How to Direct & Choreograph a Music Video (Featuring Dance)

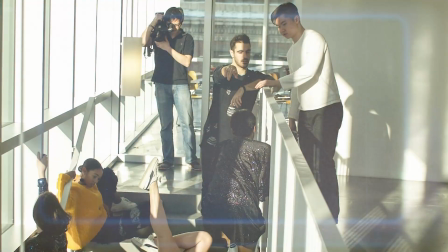3:13 Everything we did on the video was movement direction that we ended up creating on set with
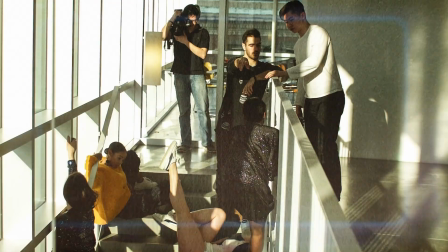3:19 the six really really amazing performers and some of the things that inspired us here
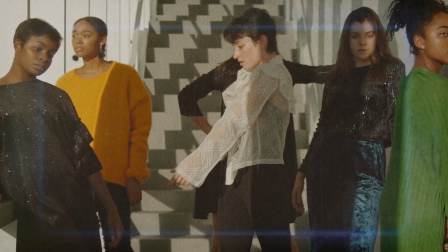3:25 were races and competition specifically which is really
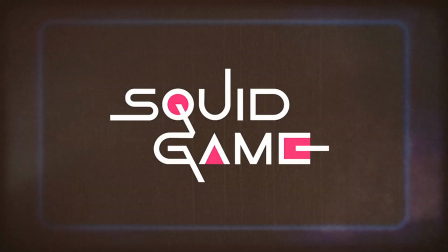3:31 trending right now with tv shows like squid game the very first shot that we
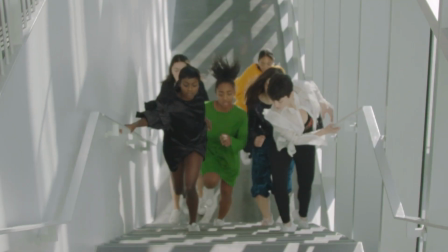3:38 did was the shot of the girls running up the stairs and looking up towards
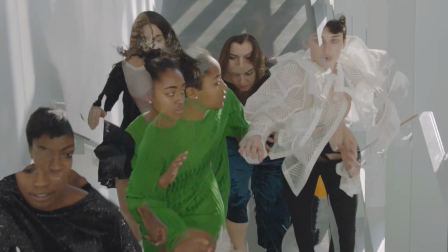3:43 the camera we instructed them to start pushing each other and to give
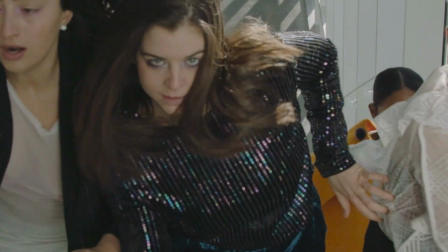3:48 each other like really menacing looks as they were going up the stairs in order to create a sense of urgency and to give them a task that's different and more nuanced than just you know running up the stairs and from there we developed these different concepts we knew from the beginning that we wanted to give each pair of dancers a verse that would highlight them so for the first verse we had
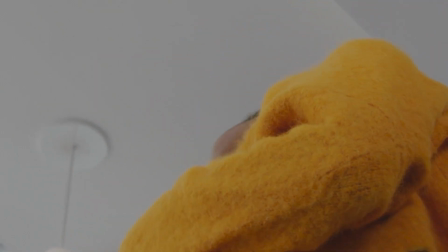4:18 juliana and kennedy kind of doing their solos we filmed some slow motion
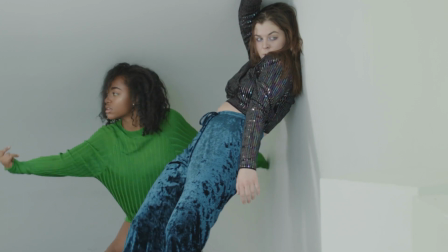4:23 moments with them and then for the second verse we wanted to get even more aggressive so
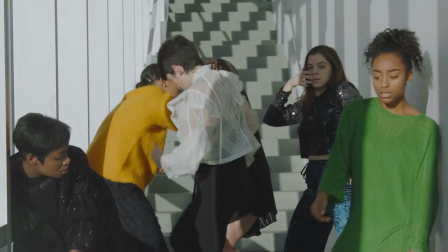4:29 we had cecily and maddie kind of going at each other's throats and this was a really fun moment because in the aggressive nature of
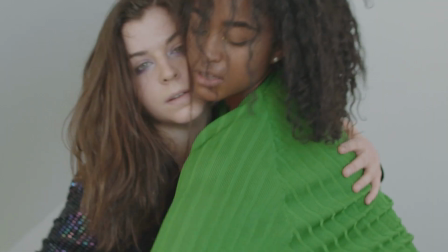4:41 the dancing some kind of flirty moments started happening so some of those
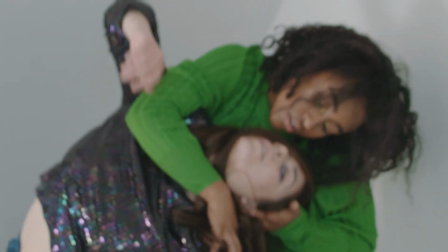4:46 shots ended up in the final video shots that were the vibe was quite different than what we were going for which is really cool i think with this video we were really open to the creative process and where it might end up going. Then from the second verse we had all of these other tasks that we played with.
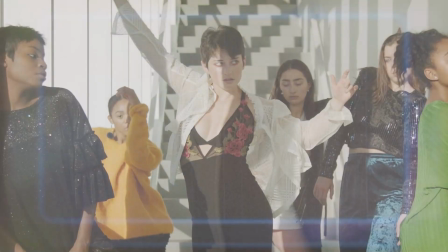5:10 The main dancer in this video is Rebecca, she's the one in the middle going through this explosion.
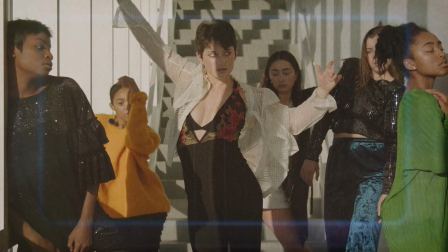5:16 So we filmed one really long performance take with Rebecca instructing her to feel like she's in a pot of spaghetti and she's boiling and sizzling and
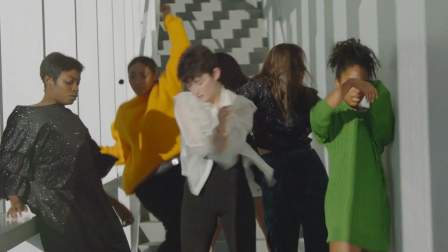5:29 going from a zero to a ten and the other dancers also escalated
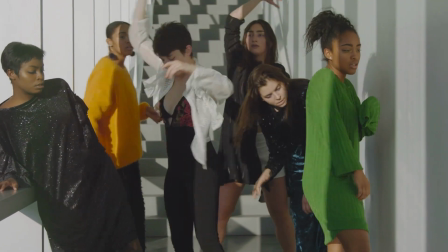5:35 quickly and then they had to bring their sizzling down but we kept Rebecca going to that hundredth degree really really really really really moving very dynamically so we wanted that performance shot to kind of set up the energy for the whole video
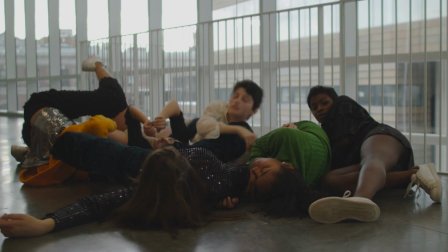5:54 and then there's some really fun shots with all six girls lying
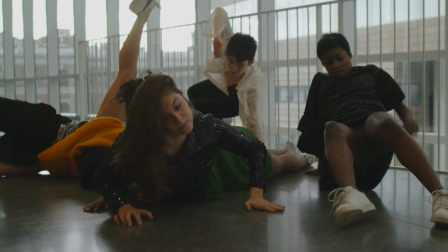6:00 on the floor trying to slowly get up but then collapsing every time and
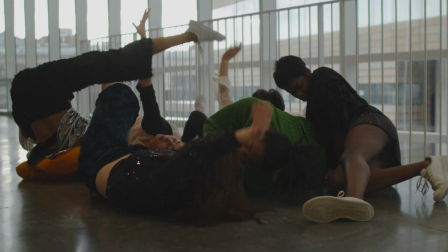6:06 for that one we used a really fun prompt of feeling like there's a magnet on the floor and a magnet on the ceiling and the magnetic pole keeps getting stronger so it's pulling them up and then they go back down to the magnet on the floor and this was a really fun image
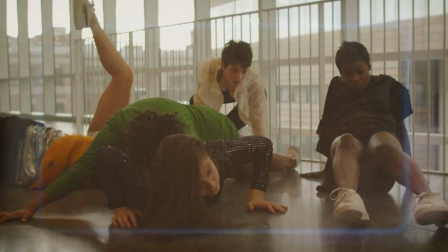6:25 to kind of play with and get some different movement qualities from them and from there it was a process of really playing with the edit and seeing how we can drive the story of the competition home there's also some really really beautiful shots